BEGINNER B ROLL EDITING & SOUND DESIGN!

Welcome back everyone to another video. Now in the last one I showed you guys how you could take your own footage with your phone for your unboxing or review videos, and in this one I wanted to show you how I put them all together to create that small sequence. Now this is not going to be a completely in-depth tutorial of how every little thing was done, but mainly we're going to go over the sound designs, some keyframe adjustments, and some adjustment layers that you may want to use. Other than that, everything should be straightforward, so let's go.
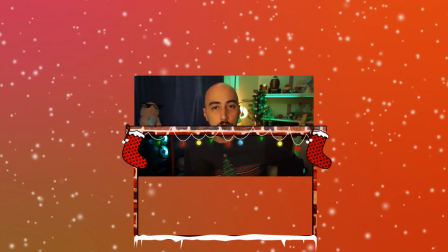(0:31)
One quick thing before we start, I did create some Christmas add-ons and overlays for your streams, so you can just pretty much drag and drop them on there. So yeah, they're all free for you in the Discord. Hopefully you enjoy them. Please go ahead and use them.
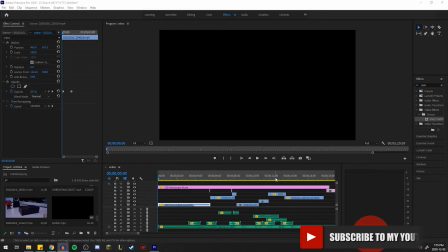(0:47)
And yeah, let's get to it. So here we are in Premiere Pro, and I want to split everything you're seeing here into three parts. Everything in green are the sound effects and the music at the very bottom. Everything in blue are the footage that we chose, and everything in pink are the adjustment layers for any effects between the footage.
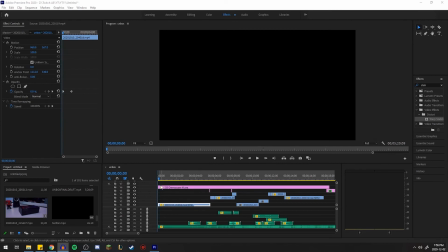(1:04)
So I'm going to show you how the clip looked like again, and then we'll talk about each part separately.
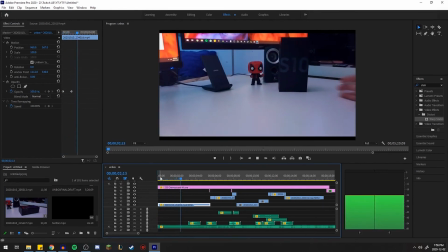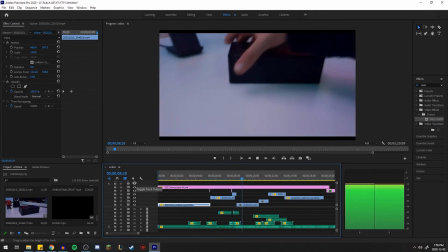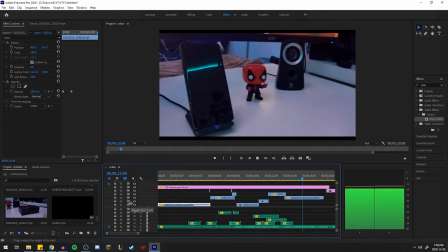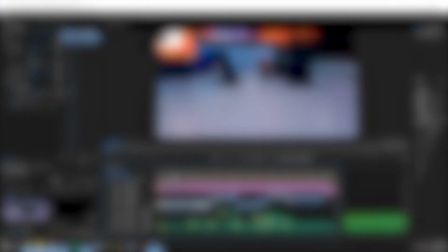(1:27)
Alright, so at the very bottom here we have the music again.
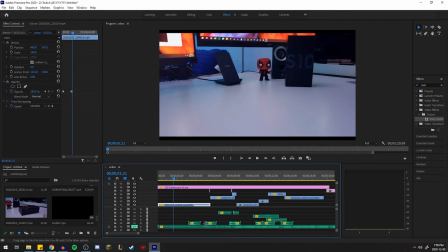(1:32)
I'm gonna go ahead and mute this layer, and then the second layer here we have all of our wish sounds.
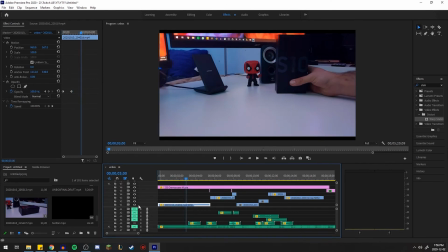(1:38)
So I'm gonna mute everything else just so you guys can hear how the wish sounds are. And I like to add those sounds when there's an object moving in a fast or direction, or a weird direction, or maybe it's falling, or the whole camera is falling.
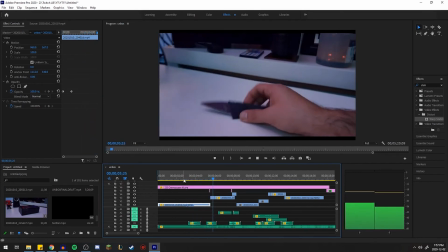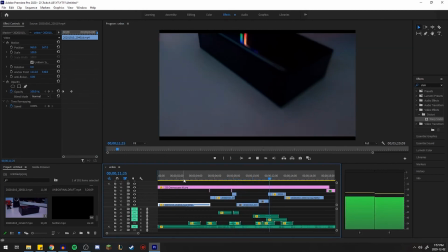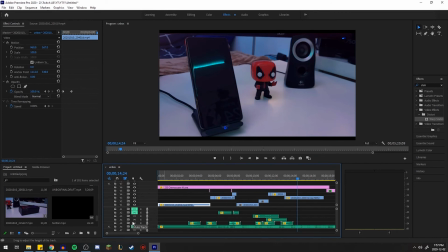(2:04)
Alright, so and then the next layer after that is a tape ripping off sound,
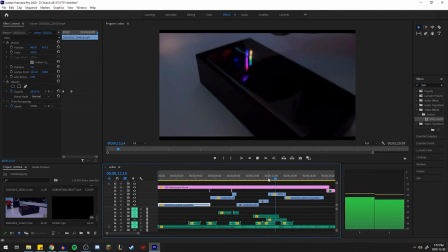(2:11)
so that way you can add a little bit more detail to the sound like that, and that always sounds very satisfying.
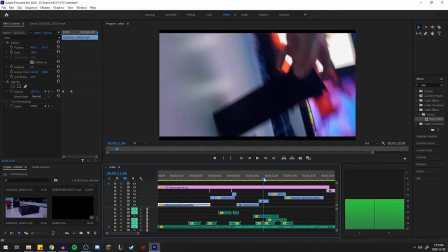(2:19)
The layer just before that is our clockwork sound, which kind of adds to the whole rotation effect of the camera and the falling over.
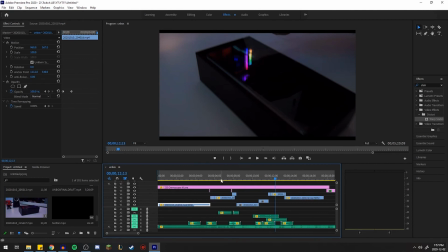(2:28)
And then at the very top here we have our knife sound effects, which is pretty simple.
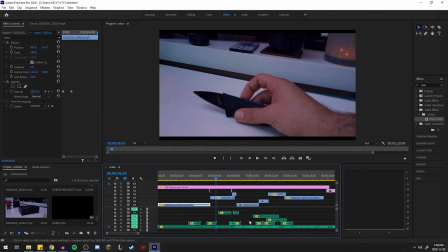(2:34)
It's just a knife sound and a box opening sound. So here it is.
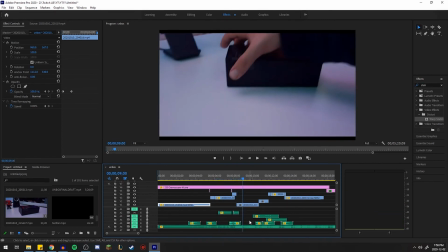(2:42)
That's it.
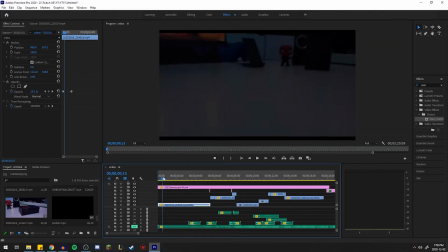(2:47)
So for the first shot, I only needed to add an opacity increase until the very end.
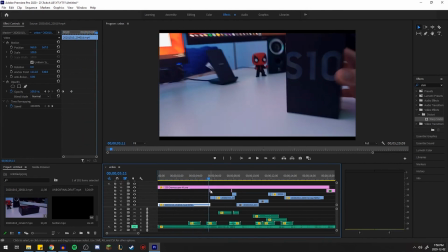(2:52)
Then that is when I added this small adjustment layer, which kind of has a zoom in effect and then a swipe effect to transition to the next layer
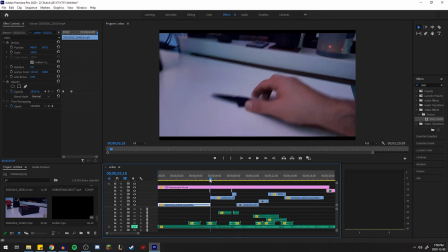(3:02)
of the knife, to the next footage, just like that. Now if I slow it down, this is how it looks.
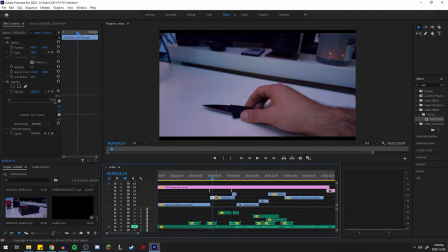(3:11)
Into the knife layer. Now the knife layer here, I split it into two different scales, so it gives us a little bounce effect like that.
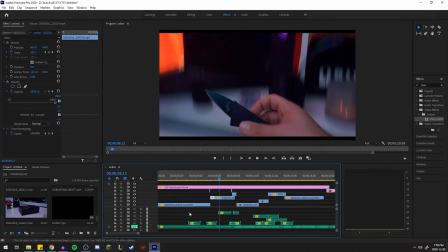(3:20)
And now adding the knife sound,
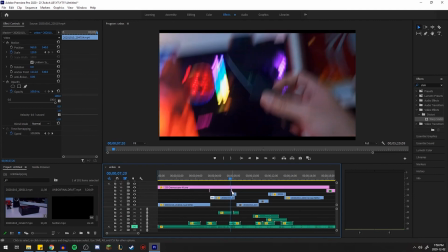(3:25)
swiping down with another adjustment layer that zooms into the footage and then into the next clip, just like that.
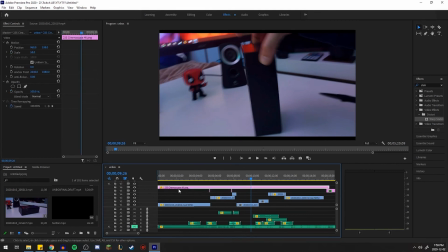(3:33)
That's pretty much it for the adjustment layers actually. Other than that, I have this massive CinemaScope, which are the two black bars at the top,
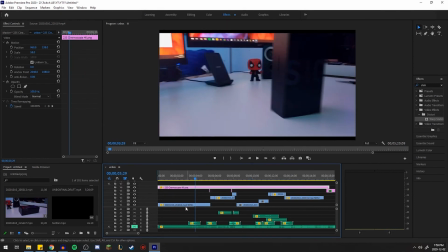(3:41)
and this kind of helps me at the very beginning because if I remove it, you can see that my footage was already moved down. I moved it down to kind of center everything, so I added this to give it a different effect and to cover up those edges.